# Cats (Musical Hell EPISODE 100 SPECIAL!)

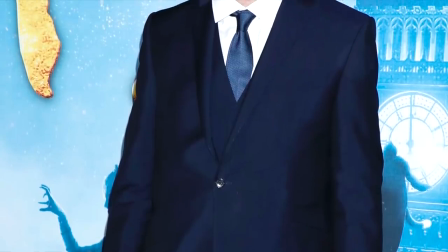The first is the choice of director. In retrospect, I've come to the conclusion that Tom Hooper's early success had a lot to do with his choice of material.
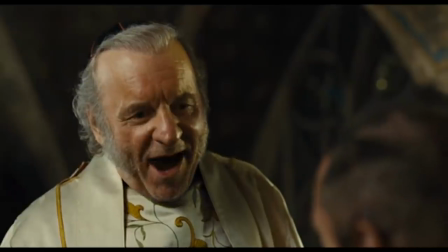Both The King's Speech and Les Miserables featured personal dramas set against the backdrop of grim historical events,
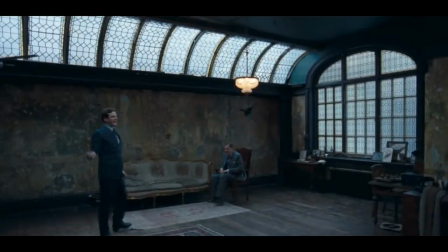and this, coupled with charismatic performances from the cast, allowed him to pass off his mistakes as conscious creative choices.
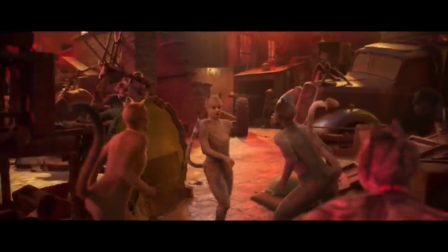He doesn't have that leeway with Cats,
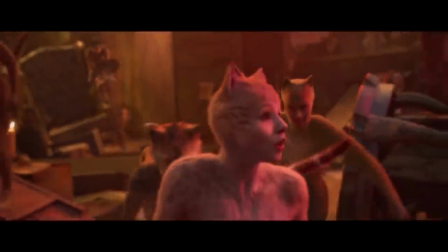which is an extremely stylized and fantastical show that runs right into Hooper's commitment to realism, often to the point of literalism.
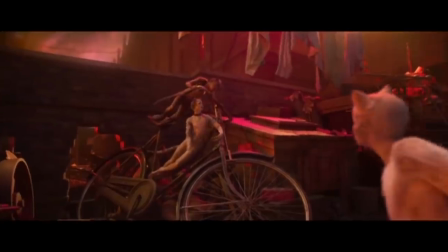This becomes apparent right off, as random objects appear on screen just because they happen to be mentioned in the lyrics. Amelia, we condole with the and with Belle.
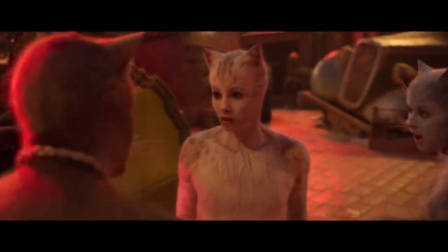The origin of cats is in poetry, with all the figurative and imaginative language that implies,
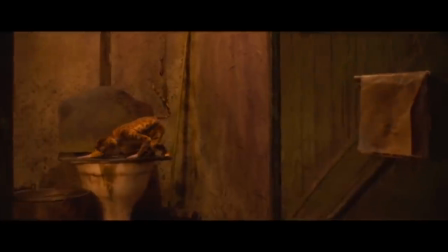but Hooper is a very prosaic director, which was also a huge factor in Sin No.
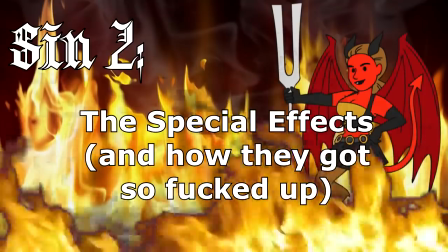2, the notoriously appalling special effects, and, more specifically, how exactly they came to be that way.
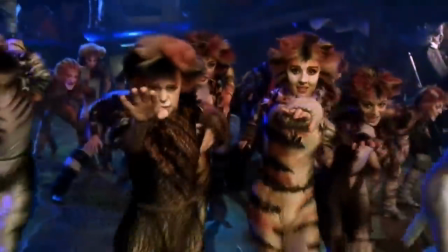Perhaps the biggest conundrum of translating cats to screen is the design of the characters.
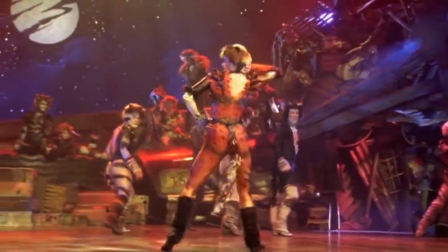On stage, the performers aren't cats so much as they are an abstraction of catness.
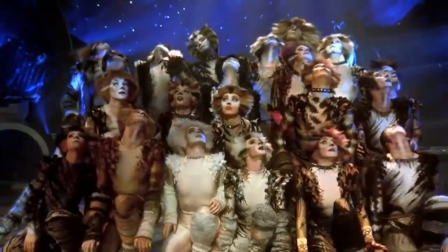They have stylized wigs and makeup, patterned leotards with furry accents, and their movement,
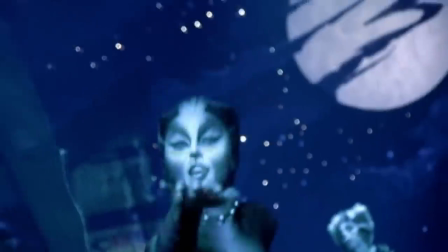especially in Gillian Lynn's original choreography, is meant to evoke the way felines move rather than faithfully represent it.
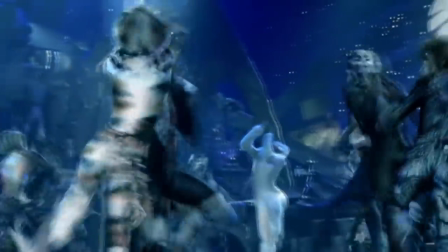This works in a stage musical because the audience is used to filling in the blanks themselves.
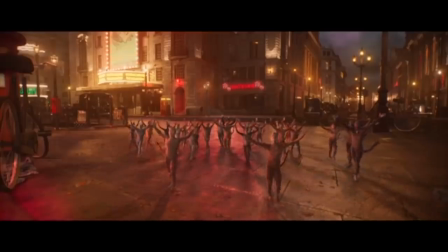But film is a much more unforgiving and literal medium,
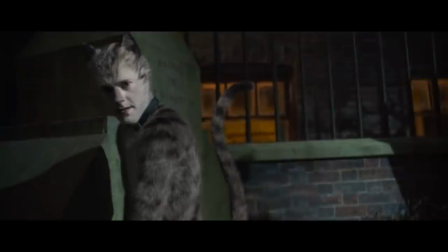and the attempt to translate the cat-like humans from stage to screen took a headlong dive right into the uncanny valley.
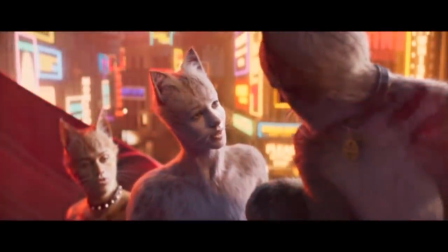This was made worse by the slapdash, unfinished look of the film, which resulted in things like random changes in proportion,
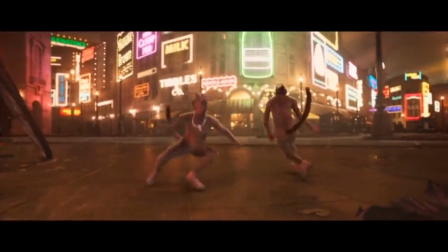elements clipping or floating above the floor, and shots looking half-finished.
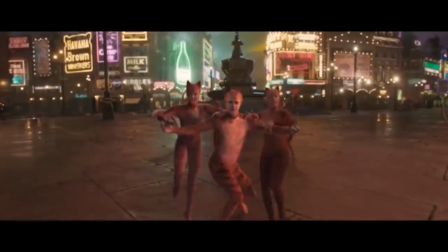And the worst part is, it didn't have to be that way at all. Hooper's unsuitability for an effects-heavy movie was evident right from the start,
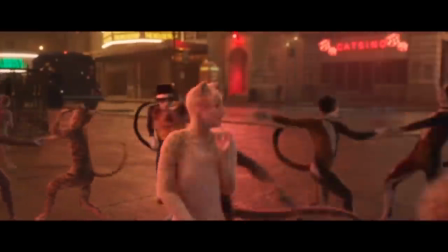when he refused to allow the actors to wear mocap suits on the grounds that it would interfere with their performances.
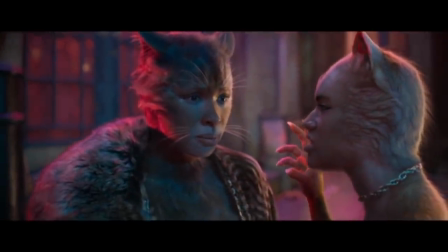Tell that to Andy Serkis. He was also reportedly awful to the effects team, constantly treating them in a demeaning and condescending manner,
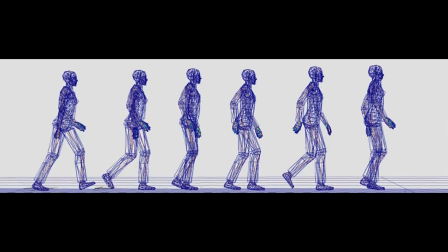and criticizing play blasts because he didn't understand that they were representations of work in progress rather than completed shots. Things got worse when the trailer dropped. Remember when I mentioned Universal pulled funding from the film as a result of negative reception?
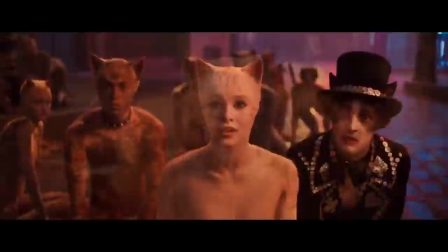That resulted in the same team that had worked for 6 months to make that 90-second
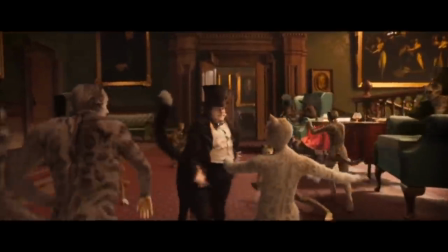trailer getting 4 months to complete the rest of the hour and 45-minute movie.
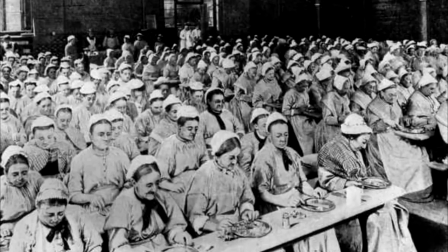Staff were working 80 to 90-hour weeks, often sleeping in their offices, and the print was only finished on 8 a.m. of the day of the premiere.
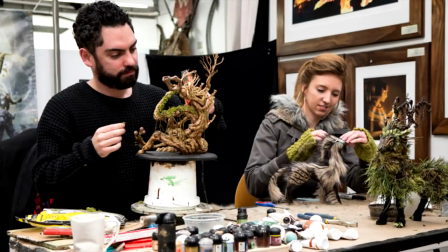I don't care if you have weighted digital on your payroll, nobody is turning in high-quality work under those conditions.
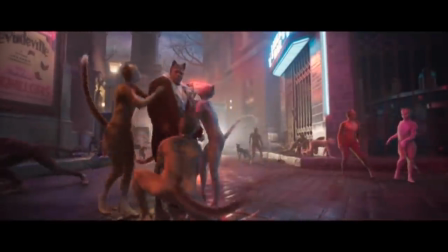So, in short, the special effects staff were expected to work under conditions that could not possibly produce their best work,
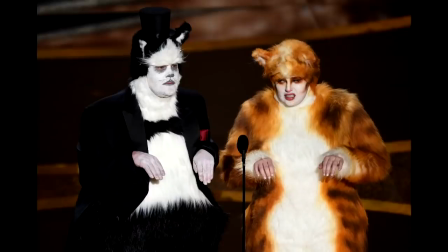and got thrown under the bus when the results were predictably less than ideal.
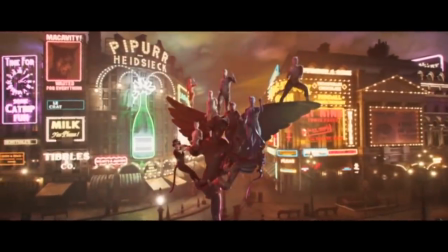That alone is enough to condemn this movie to hear fire, and we've hardly gotten to the actual film yet.
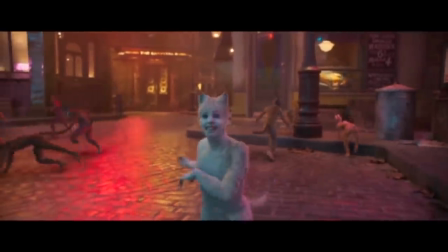Victoria has run into a colony of semi-feral cats that call themselves Jellicles.
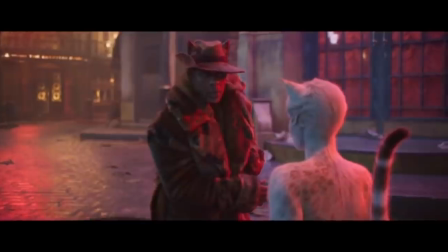Among them are Mr. Mistopheles the Magical Cat, McCavity the Evil Cat, Munkustrap the Exposition Cat,
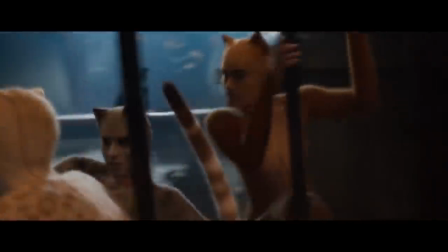and a couple of Mean Girl Cats who I'm sure have names, but I'm not bothering with them because this case is already threatening to tie my forked tongue into knots.
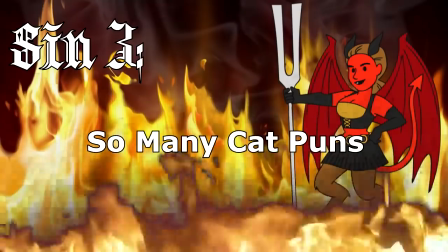Cat got your tongue?
Oh yeah, Sin No. 3 for including every possible bad cat pun you can think of in the script.
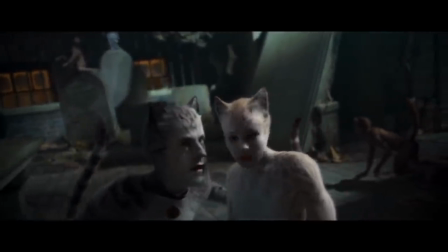I would guess most cats in Victoria's position would run away and find a nice bush or car to hide under at this point,
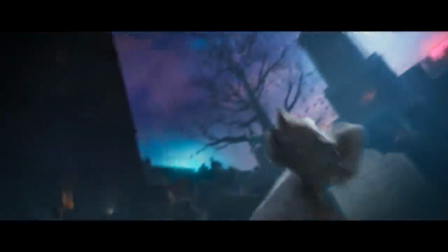but she's intrigued by the weird mix of horny and creepy that is going on, so Munkustrap explains the closest thing this insanity has to a plot.
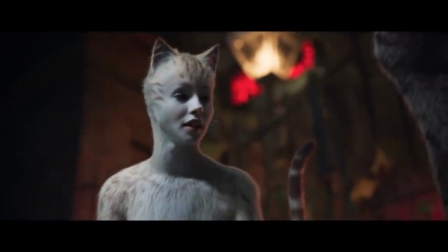Jellicle cats meet once a year at the Jellicle Ball, where we all rejoice.